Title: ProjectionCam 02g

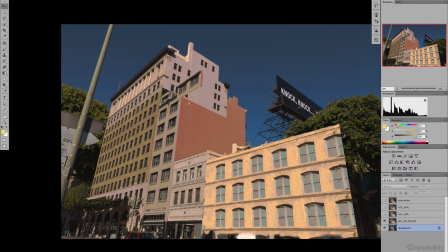(4:08)
So I go layer by layer up to all these details. This facade was important to me,
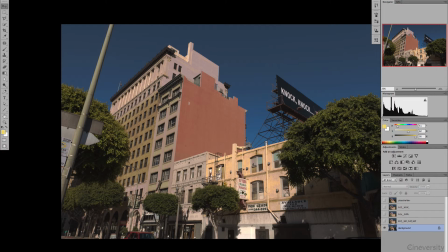(4:14)
and I have pretty much deleted all the stuff that looks not to the flat facade that is outside,
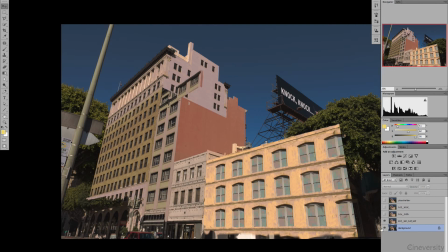(4:22)
that gives me maybe trouble when I want to project it. This is easy to project, and so I had here already a lot of space to work with. And then I need, of course, a little bit here, that area where when the camera goes up,
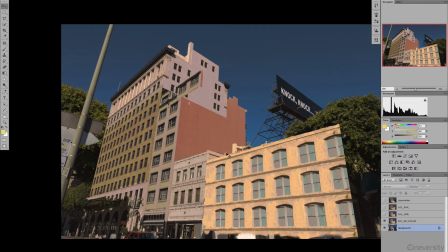(4:39)
I want to see this flat wall here, how it gets longer when we look on the top of that. So I needed here, of course, an extension, which is always done with the stamp tool in the vanishing tool.
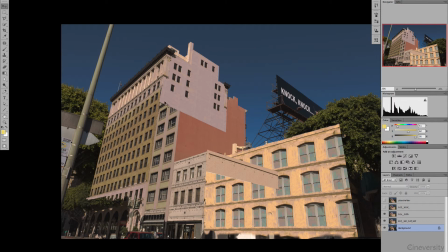(4:56)
And of course I needed here from this area also, just everything that wasn't there before. This is what we have. This is what I need. So now I can go with the camera higher and I will see here some windows.
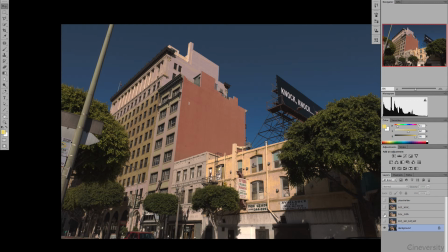(5:12)
And if they were there or not, I don't care, because who wants to prove me wrong? And if someone can prove me wrong, who cares really? So this is my artistic freedom that I take here.
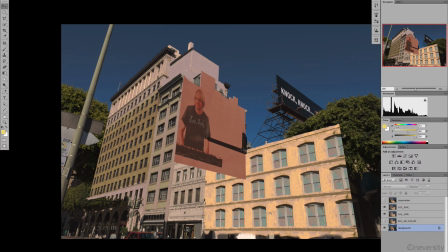(5:26)
And then we can go further. I wanted to have, of course, here this picture on the wall. And I had here a billboard. And this time I have painted the shadow directly on it, because here I have all the shadow color, the density, the color, and so on.
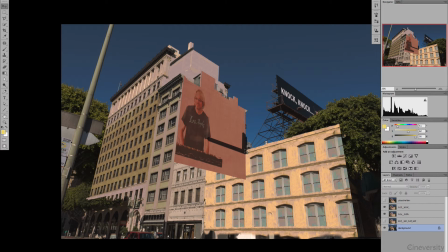(5:43)
And the billboard went here. This is done after I have projected everything. So I knew where the projection camera is, put the frame on it, render it out, and bring it back. And then I know exactly here I have to paint and shadow. And last but not least, the trees.
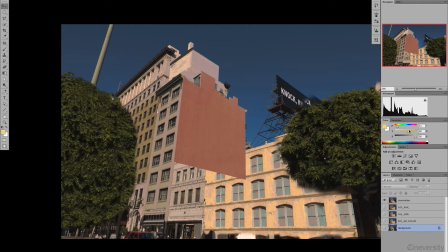(6:01)
And this is pretty much all what I needed here for the trees. I extended them. But first of all, I took here an alpha channel from them.
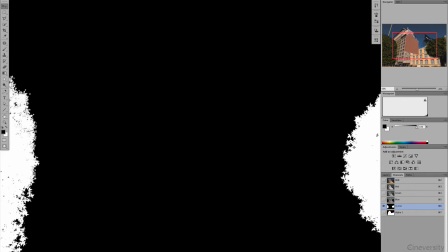(6:13)
And when you take a look very closely, I used here just that leaf brush in dynamics and everything else to paint practically an alpha channel where the trees is. Very small, bigger, smaller. And if I hadn't told you that, you wouldn't know.
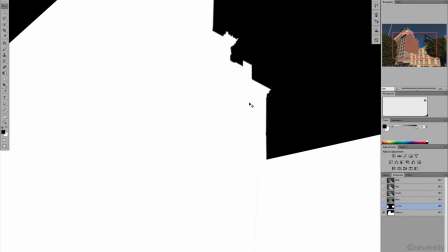(6:33)
Because that's not the main part where you have your attention when you look to a camera projection.
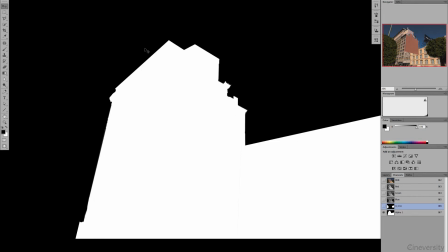(6:40)
And of course, I wanted to have here that building, so I have a nice soft edge instead of a 3D object hard edge, so to say.
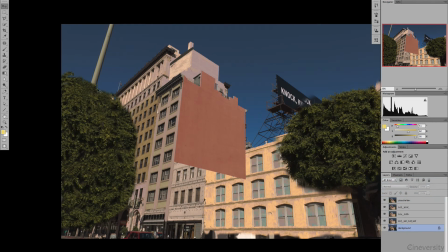(6:50)
So this is pretty much all. And as you can see, I have painted here even the pole away, because I don't want you to have it in a scene. It doesn't support really the 3D effects, so you don't get really a lot of mileage out of this pole, and it's not really a nice element.
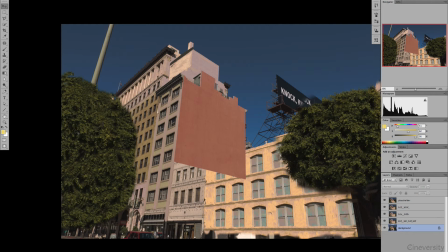(7:08)
The green by itself is nicer. And now you might say, oh, I see some repetition here in it. Okay, that's from one point of view, and when we project this and move the camera, this will be not possible. Have you noticed it when I showed you the preview? Nope, I think no.
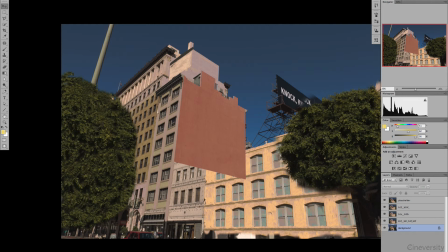(7:26)
And that's exactly the point, because the billboard is finally the one that will have the most motion in it by itself, and everything that moves or when the light or the brightness values change will have the most
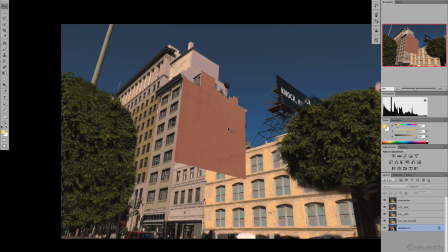(7:42)
attention from the audience in most cases, of course. If you are really 100% only in trees and don't have a lot to do with the music video, then, or with the band, then the trees might be your attention.
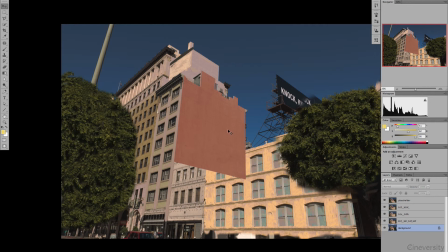(7:57)
But standard is where the movement is, where the brightness change, there will be your attention. And that's the cinematography 101 in a nutshell. And so do not put too much attention to areas
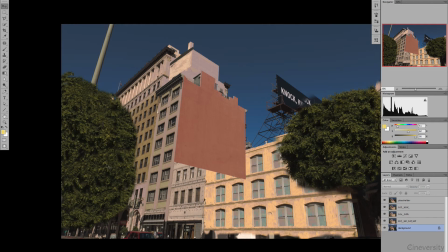(8:12)
that get vanished and eaten up by motion blur on the end anyway.